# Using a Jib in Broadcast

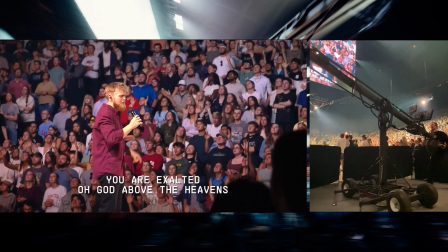[8:23]
Now, he doesn't really go to us, but it was important that we had a shot ready to go.
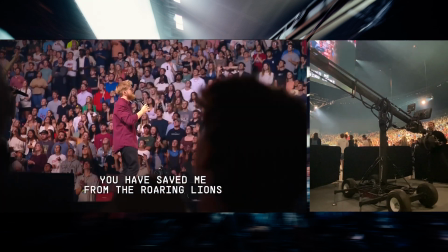[8:29]
So the band's going to come back in here. What do? He goes right to us, and we go back into the original lead.
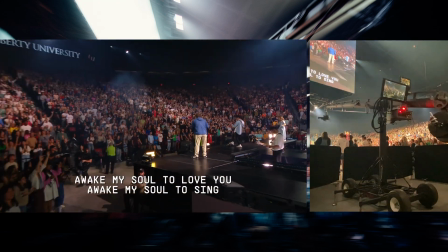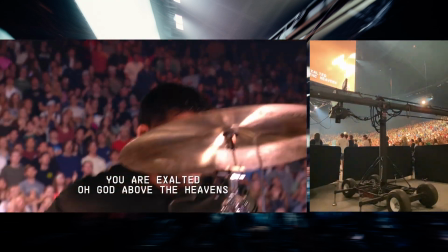[8:42]
And here's a really quick reset time. He hits us right as the course turns around.
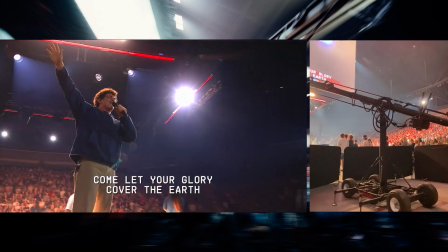[8:49]
And that's something that I just have to be ready for. If I set myself up incorrectly with bad timing, it's kind of my fault, I feel like.
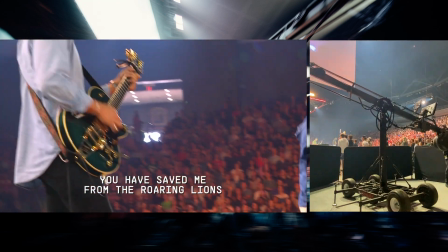[8:56]
And so now we're just kind of swinging back and forth. We're just continuing this energy that's driving the song to its conclusion.
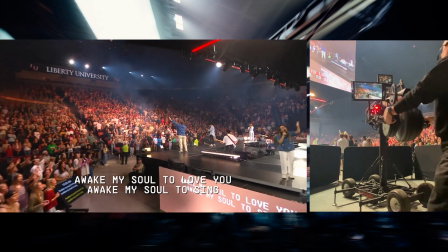[9:05]
And it's going to be ending here soon. We're going to set the director up with a transition shot.
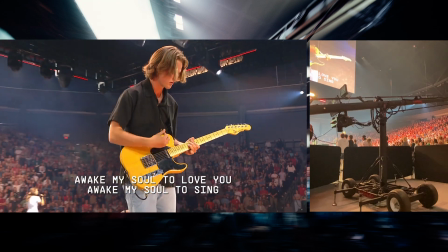[9:09]
We're going to kind of hold the jib, and we're going to fly up a little bit just so that we can bring the energy back down
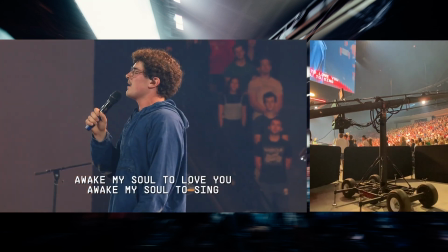[9:16]
physically, but also literally bring the camera back down into the stage.
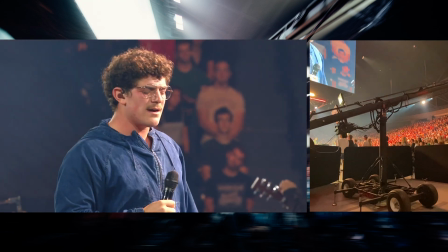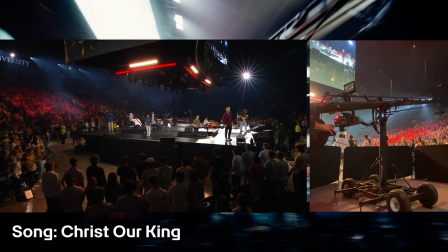[9:27]
Very subtle thing, maybe no one will even notice or care, but it's just something that I'm always thinking about.
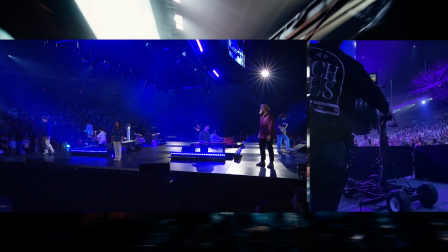[9:33]
So third song, last song, that was a transition shot. We are just kind of bringing everything back down.
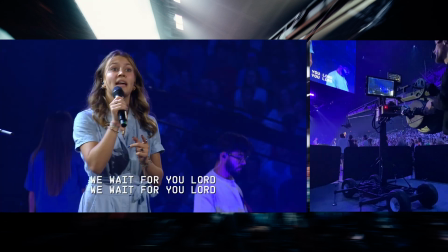[9:40]
The lead, unfortunately, is on the opposite side of the stage, so what can we do? Well, we have all these vocalists in front of us.
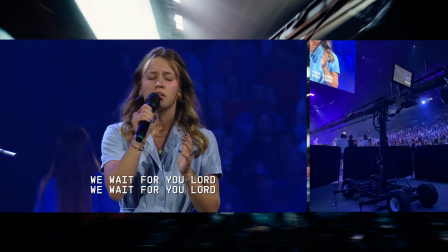[9:47]
We also have a lot of depth to play with. So what are the framings that we can go for?
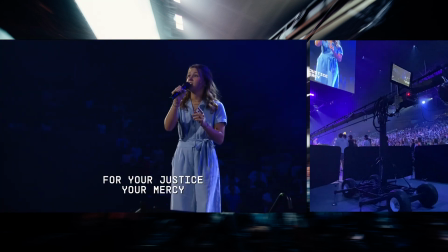[9:54]
With the jib, obviously, we're going to be having a lot of wide shots. Well, we also have a dolly.
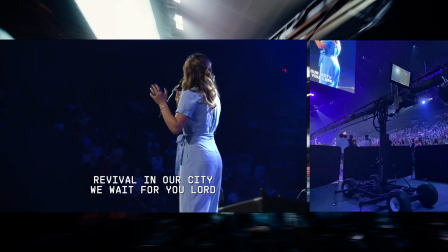[9:59]
We have another dolly up on the concourse, and then we also have a steady.
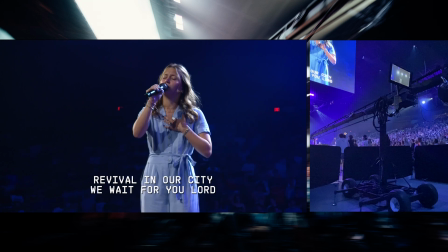[10:04]
And that's there's a couple cameras there that could have wide shots.
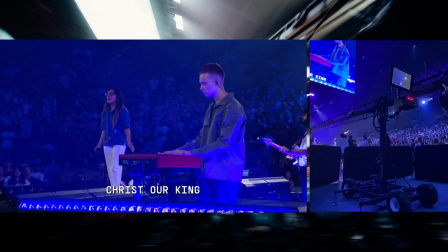[10:08]
And so what we don't want to do is to shoot a bunch of wide shots, then the director really doesn't have a great way to cut around.
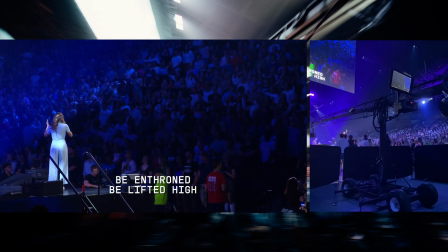[10:14]
So right now we're just kind of doing some really hard framing, doing some tighter shots, playing around.
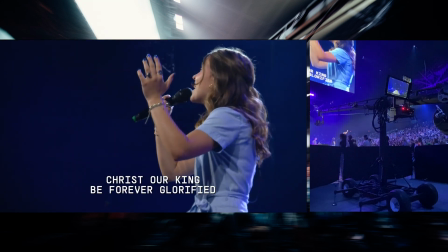[10:20]
I know you can't really see it too well, but the director's not taking it, so what about going to someone else?
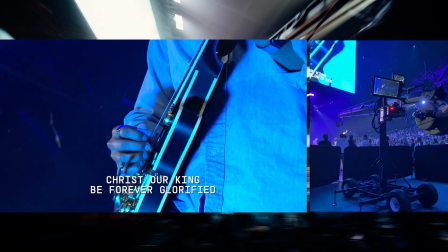[10:26]
We go to another lead there, but he doesn't really take it.
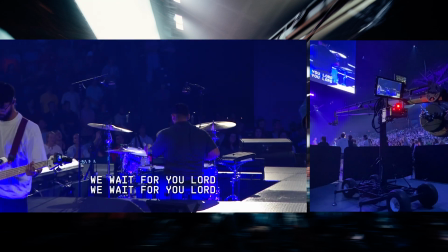[10:31]
But we go to drums. Immediately on that turnaround, we come right back into the verse. He takes that immediately, which is, all right, great, cool.
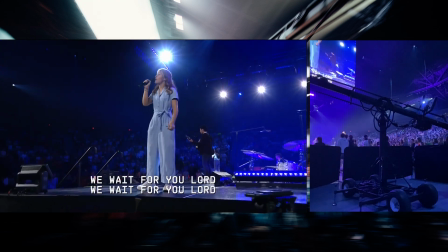[10:39]
We were ready for it, we were on it. So we fly back out, and now we're just kind of waiting here.
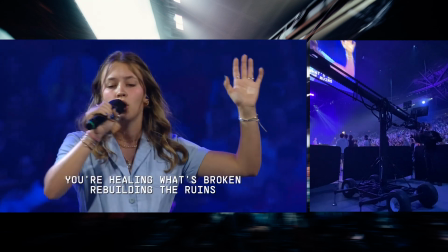[10:46]
The chorus is going to come up soon, and so there's no point in me
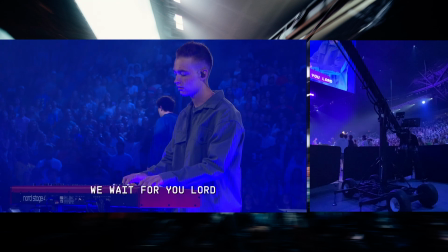[10:51]
swinging all the way to the right and then having a very, very short time to reset my shot.
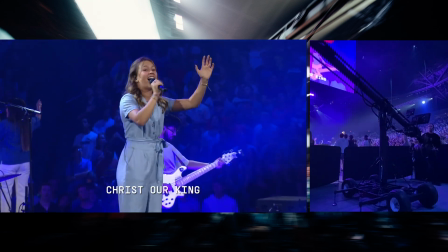[10:59]
But as you can see, he actually didn't take us right when the chorus hit, but he did take us later on.
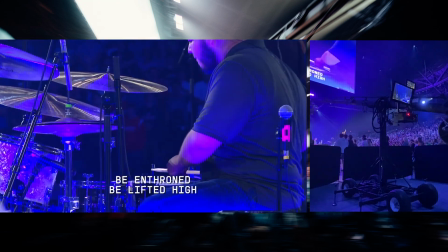[11:05]
We were ready for it. We had our swing ready to go. Sometimes you do need to just sit and wait, and that's, again, knowing your limitations,
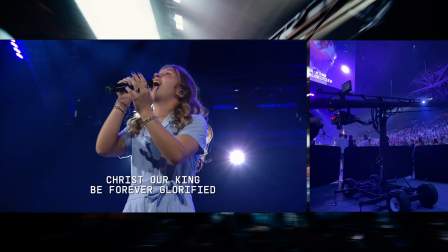[11:13]
knowing how long it's going to take for you to swing back across to the other side in order to get ready for your next shot.
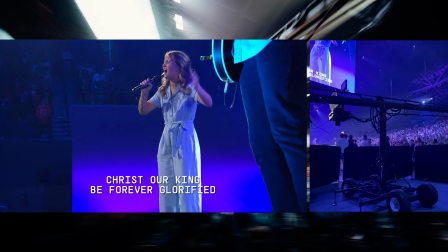[11:23]
So here, now we're jibbing way down into the crowd. We're going to do a little revealing shot.
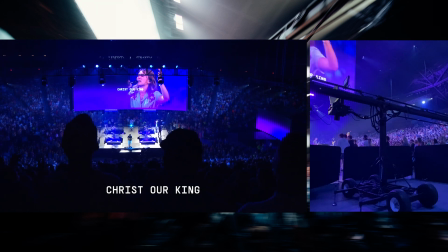[11:27]
We could do this on a turnaround in the chorus, or we could do this going right into the bridge.
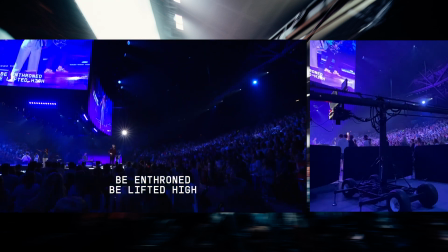[11:35]
And the director chooses to take it going into the next chorus.
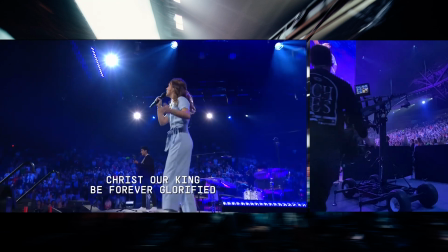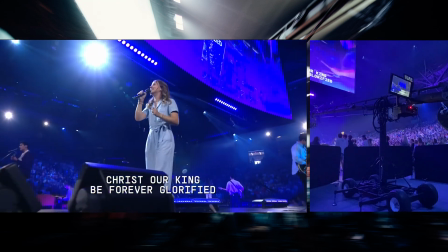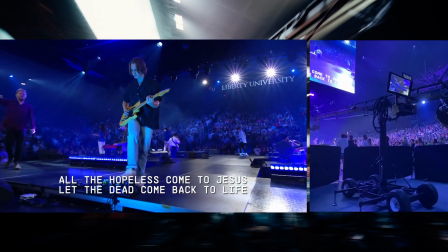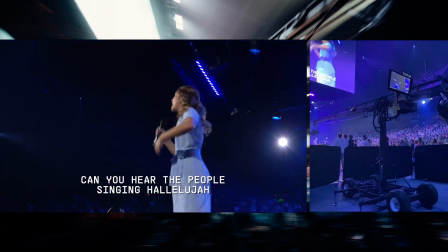[11:55]
In this broadcast environment, one thing the director's able to do is actually split the cut from IMAG and broadcast.
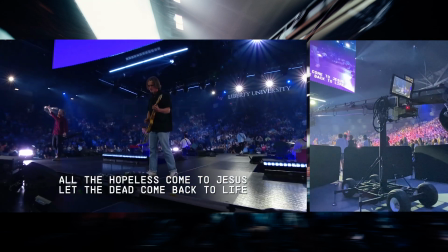[12:01]
And so he can put something up different that's on IMAG and then do a big wide shot on broadcast, and then kind of just show off the room.
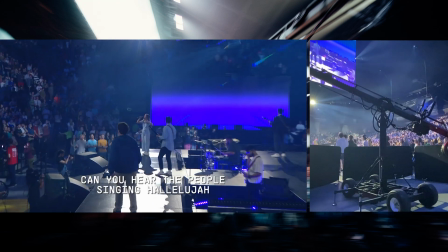[12:08]
So we're really taking that to our advantage here. Also taking advantage of showing off all the lights in the room and all the energy that's being built.
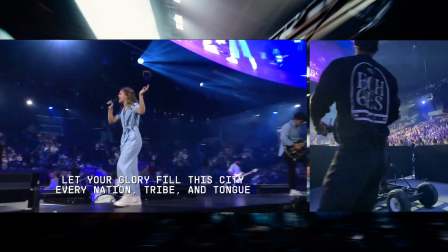[12:16]
Steadicam doing really cool wide shots, that sort of thing. How do we keep building this energy here?
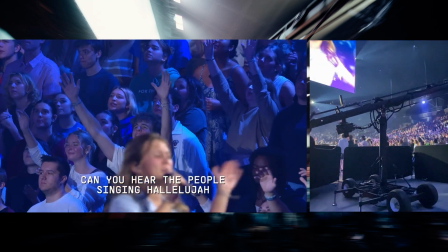[12:22]
So here's where we do big, fast moves, and we're getting ready.
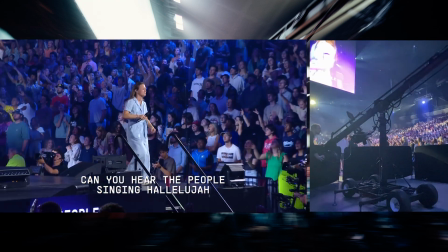[12:27]
We're setting up the big move, and here we go.
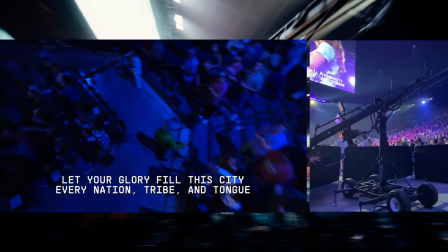[12:31]
We're building all this energy into the chorus.
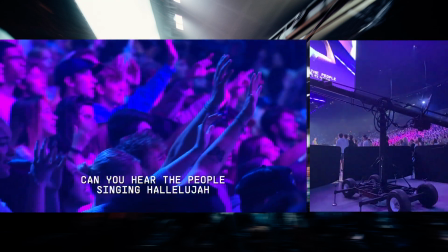[12:35]
We're gonna swing back around to the left here, get ready for the chorus because we're ending the bridge here, and he just takes us a little bit early.
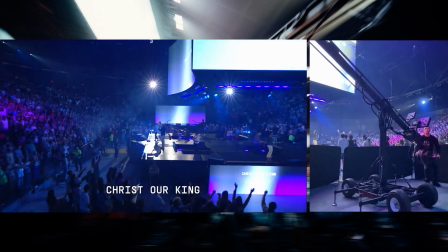[12:43]
And sometimes it happens. How do you play that off? How do you continue the shot?
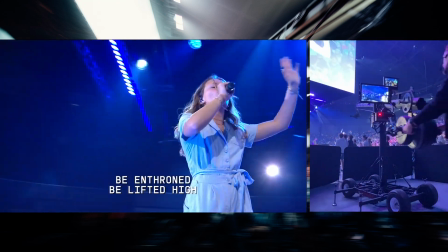[12:49]
What looks natural? What does not look natural, I'll tell you, is stopping immediately in your tracks.
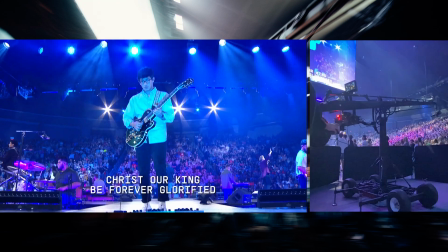[12:55]
So in that moment, if he had been on us for a little bit longer, I would have just kind of tilted down and let the crowd fly past us.
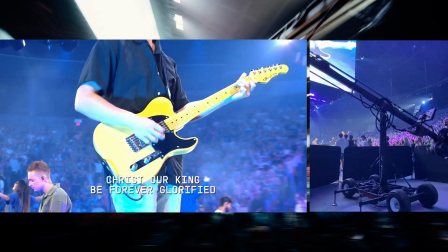[13:04]
Just don't make it look weird. Sometimes you just gotta play off stuff like that.
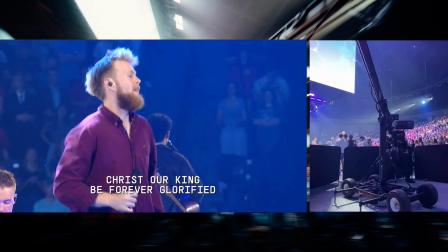[13:08]
Now, as we're ending this song here, we're just kind of moving back and forth, continuing to build energy.
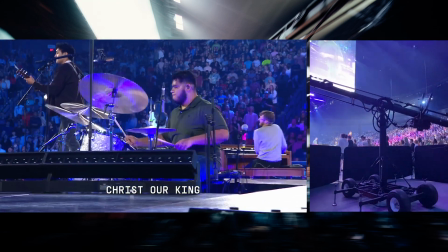[13:13]
Obviously, most of the action is on the opposite side of the stage, at least the action that we care about.
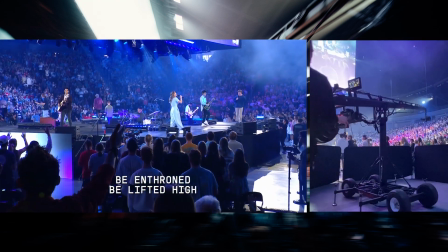[13:18]
So we're just continuing to provide shots for the director. The show doesn't end until it's in black, which is kind of a motto that I have.
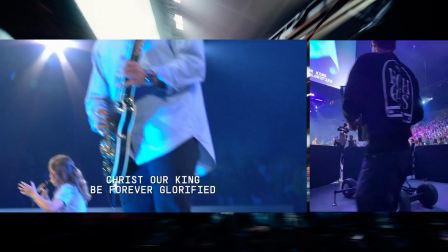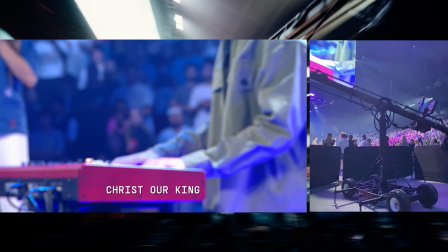[13:35]
There's a video that plays after the song, but that's it. Thank you so much for watching.
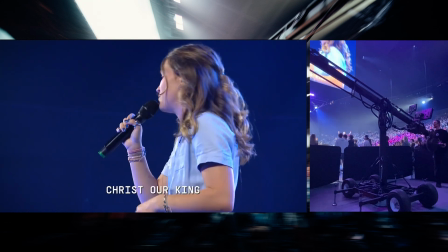[13:40]
If this is something that you are interested in, I have a lot more content that I could release.
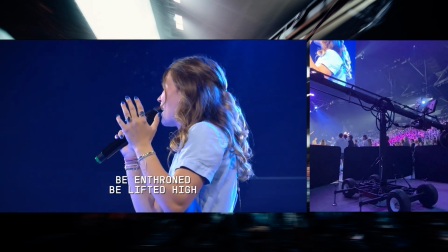[13:44]
If there's any jib ops that are out there that enjoy this content, please let me know.
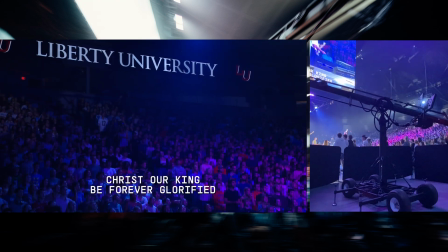[13:49]
My goal is to make content that I want to watch. So if you found this helpful, please let me know. See y'all.